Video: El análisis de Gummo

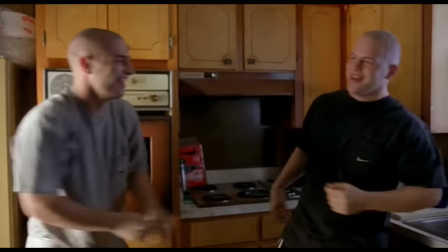493s
Otro tema presente son las relaciones afectivas a través de la violencia,
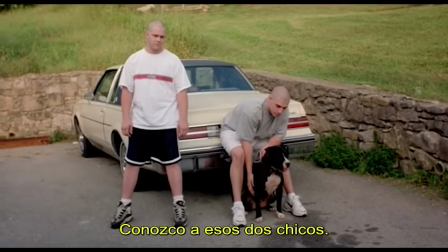497s
que lo veremos representado a través de dos hermanos skinhead o en la batalla contra la silla, que es ahí una especie de brosling extraño.
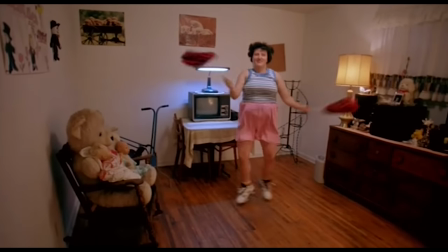504s
En definitiva, nos presenta familias desestructuradas como una dinámica habitual de esta gente.
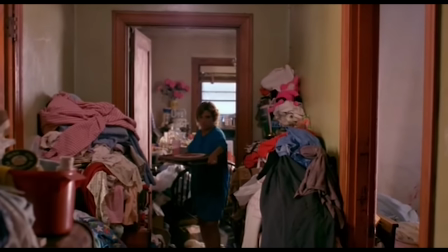509s
Todo esto queda subrayado cuando en pantalla aparecen unos niveles de suciedad dignas del mejor Diógenes.
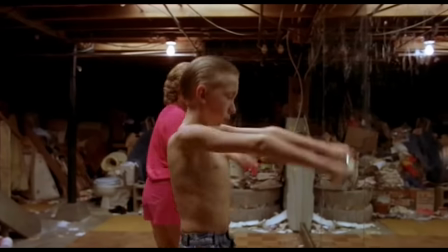515s
Esto lo veremos por ejemplo en el sótano, cuando el niño se pone a entrenar.
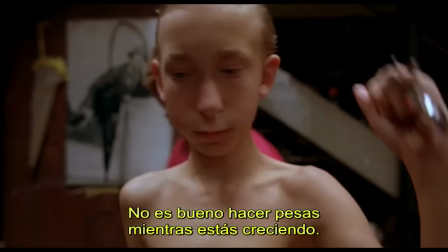519s
Por cierto, en esa escena hay un momento en el que Armor y Corrine retrata a la madre como alguien que no es capaz ni de dar un buen consejo.
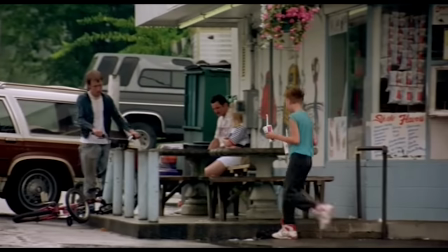525s
Estáis viendo que casi cada escena viene cargada de un montón de simbolismo y a veces no solo sobre esa white trash, también aparece en temas universales.
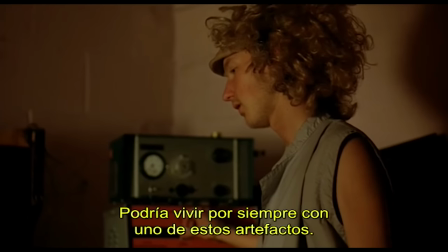533s
Hay un momento de la película donde la eutanasia, que es un tema muy tabú en los Estados Unidos toma el protagonismo.
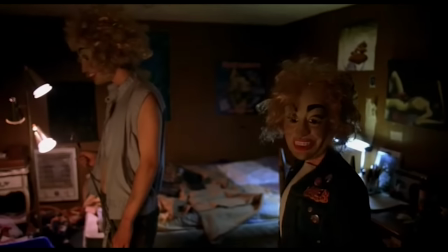538s
Los dos primos llegan a la casa de, entre comillas, la competencia y allí encuentran a la abuela atada a la vida a través de una máquina.
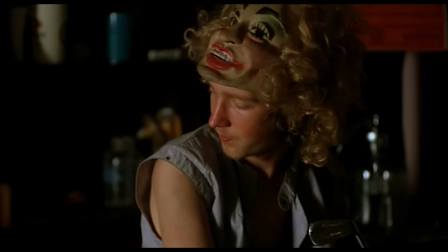545s
Ellos se preguntan, ¿está viva? ¿Tiene sentido conservar a alguien así? Y de nuevo, otra vez, ahí, pam, tema incómodo.
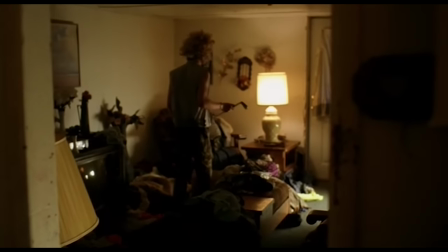551s
Ah, y una cosa que esto casi lo olvidaba, registrando la casa descubren que la competencia se viste de mujer y tiene revistas de hombres.
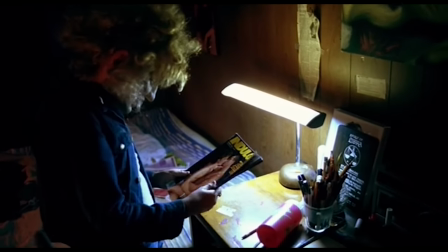558s
Eso sí, debajo del resto de publicaciones, porque la intolerancia de los otros le lleva a la clandestinidad a este.
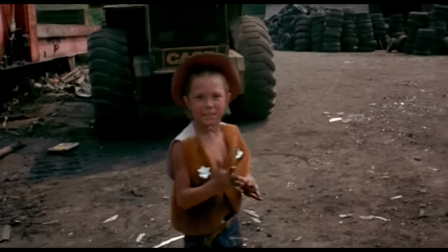564s
Y a lo que os estoy diciendo, hay que sumar que algunos personajes pueden funcionar como una metáfora de algo más grande.
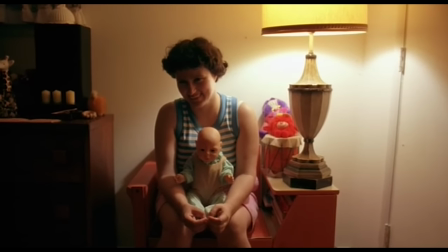570s
La hermana que siempre lleva una muñeca puede identificarse con la mujer media americana, la típica ama de casa promedio.
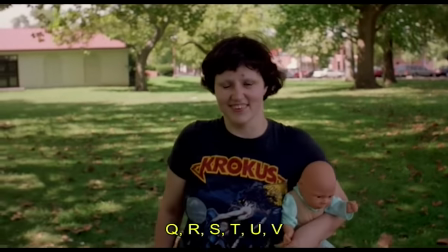576s
Alguien sin demasiadas aspiraciones, sumida en la rutina, centrada en el cuidado, en su caso en el de un muñeco y, por supuesto, religiosa.
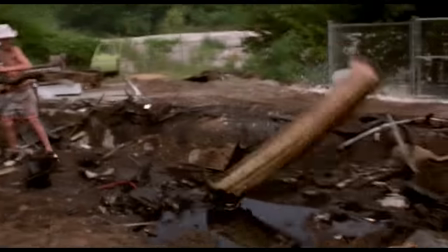585s
O los niñitos disfrazados de cowboy que retratan el sometimiento a la figura de autoridad que toda esta sociedad asume sin cuestionarse ni un poco.
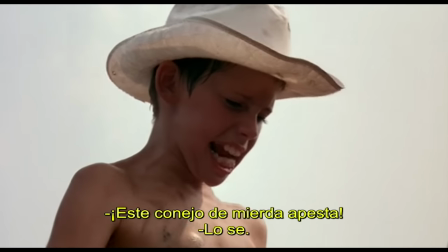592s
Os voy a proponer un juego, probad en esta escena sustituir la palabra conejo por la de cualquier minoría.
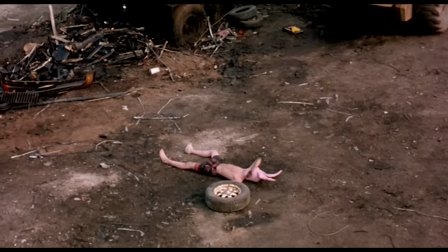597s
Encaja mejor que si fuese usado, yo que sé, el nombre de una persona.
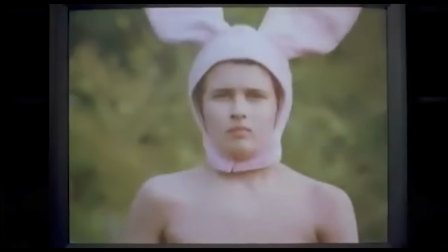601s
Como anécdota, os puedo contar que Nash y DMX en una película de 1998 titulada Belly toman esta escena de la que estoy hablando,
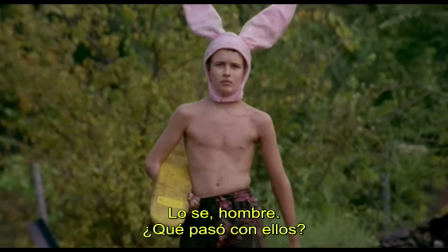608s
la de los niños y los cowboys y el conejito, y comentan que está fuertecita.
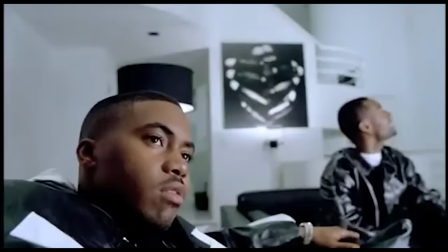613s
También os digo que creo que está puesta ahí con un doble juego porque imagino que no hay que hacer mucha pirueta mental para ver
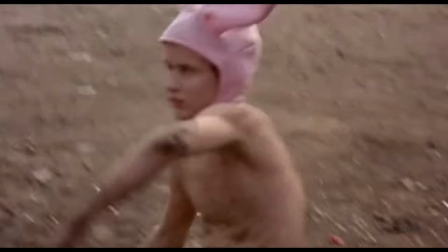618s
a esos cowboys vaciar el cargador sobre un pobre conejo e imaginar alguna que otra detención que se fue de madre.
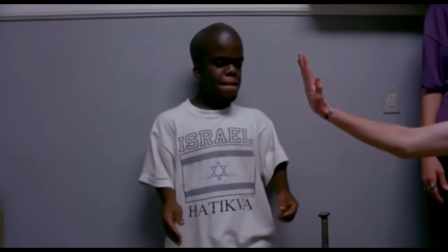625s
Gummo es una peli que confronta a su audiencia, renuncia a la estética de lo bello, se enfrenta a los cánones de belleza y trae otros.
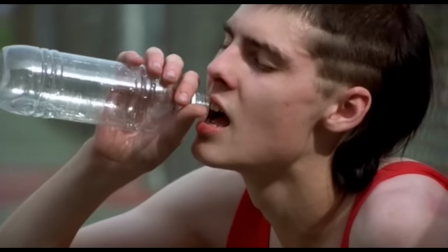631s
O bueno, al menos demuestra lo mal que está el mercado en esos sitios, ya que personajes como estos se convierten en estereotipos de belleza.
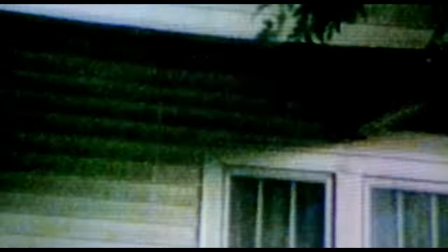639s
Y es que sin decirlo demasiado nos está hablando sobre la endogamia, sobre los primos que se casan con primos y sobre cómo,
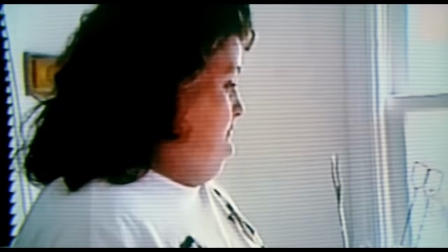646s
yo que sé, parte de estas comunidades pues ya están lastradas y tienen como problemas genéticos.
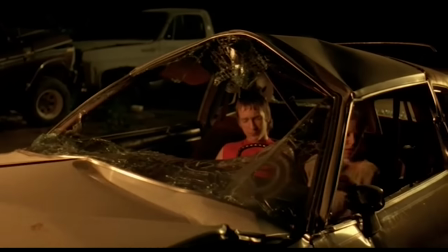652s
Y ahora, después de poner sobre la mesa que Gummo gira en torno a los rednecks,
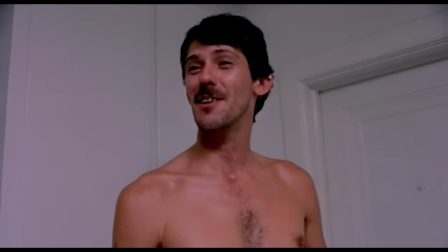657s
a la white trash y a una forma de vida de gente bastante miserable, llegamos a la escena de la bañera.
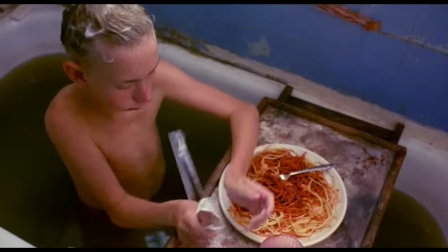663s
Agua remugrienta, leche, espaguetis, una tableta de chocolate mojado y todo mezclado a la vez.
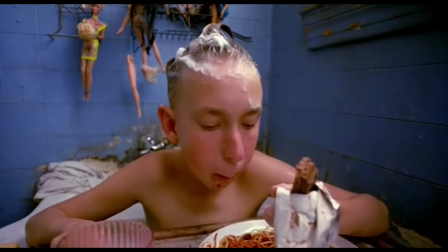669s
Ahí se construye una imagen que me invita a pensar que para la gente de este sitio todo ese desorden, ese caos, esa suciedad no les molesta.
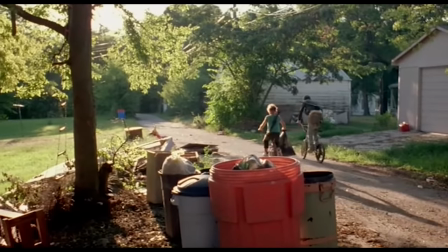677s
Han crecido con ella. Seguro que alguien que tiene un yate mira con los mismos ojos de asco a la gente que vive en un barrio.
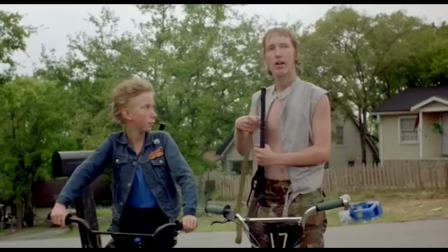683s
Entonces, lo que se está contando no tiene tanto que ver con la White Trash como con otro tema.
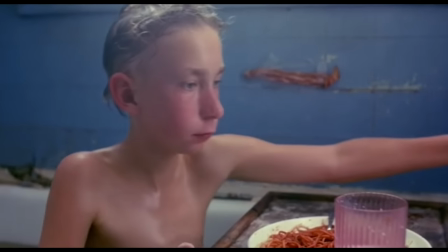688s
No sé si lo habéis visto, pero mención especial al Bacon que he pegado con celo. Es una firma del autor con un mensaje, mi contenido es grasiento y sucio y te puede saturar las arterias.
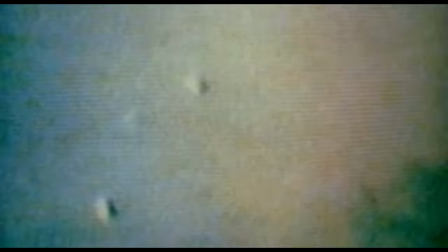698s
Bueno, ¿recordáis con cómo empezó la peli con un huracán que iba a poner patas arriba a todo?
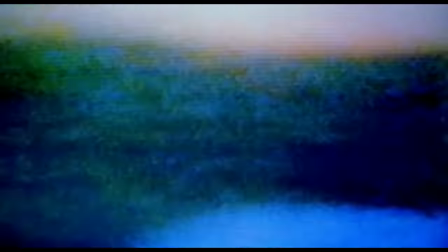702s
Pues cómo decir esto, no es lo mismo lo que se ve desde fuera del huracán que desde dentro del ojo.
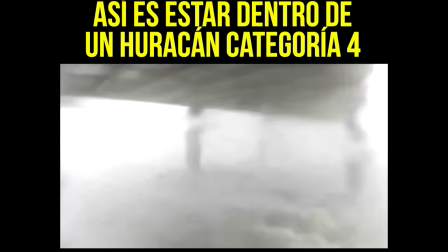707s
Y eso siento que ocurre con este metraje.
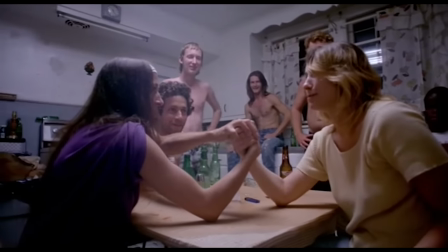709s
Desde fuera, en lo superficial, hay un retrato de la basura blanca, su forma de vivir y de pensar, sin romanticismos y sin prejuicios.
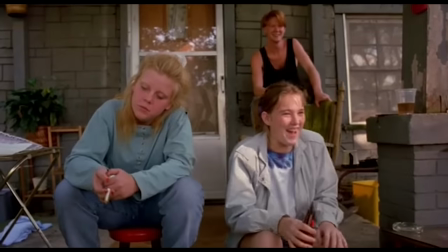716s
Pero en una capa más profunda, la peli va de otra cosa diferente, que nada tiene que ver con lo anterior.
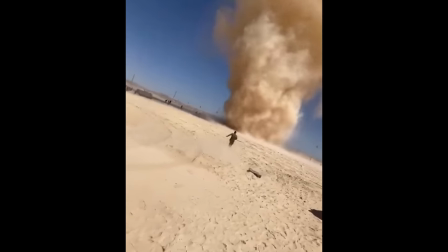722s
Va sobre la angustia adolescente. Para poder estar en el ojo del huracán hay que ponerse en el sitio del director.
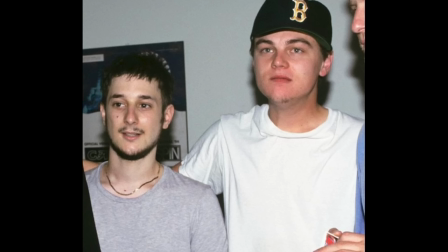728s
Harmonicorin tenía 21 años cuando realizó Gummo. Él formó parte de una de las últimas generaciones antes de internet o bueno, antes de los smartphones.
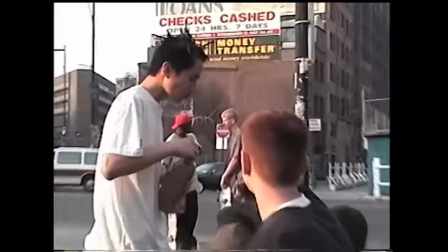735s
Eso significa que era peña que pasaba sus días en la calle mirando a su alrededor y no mirando en una pantalla.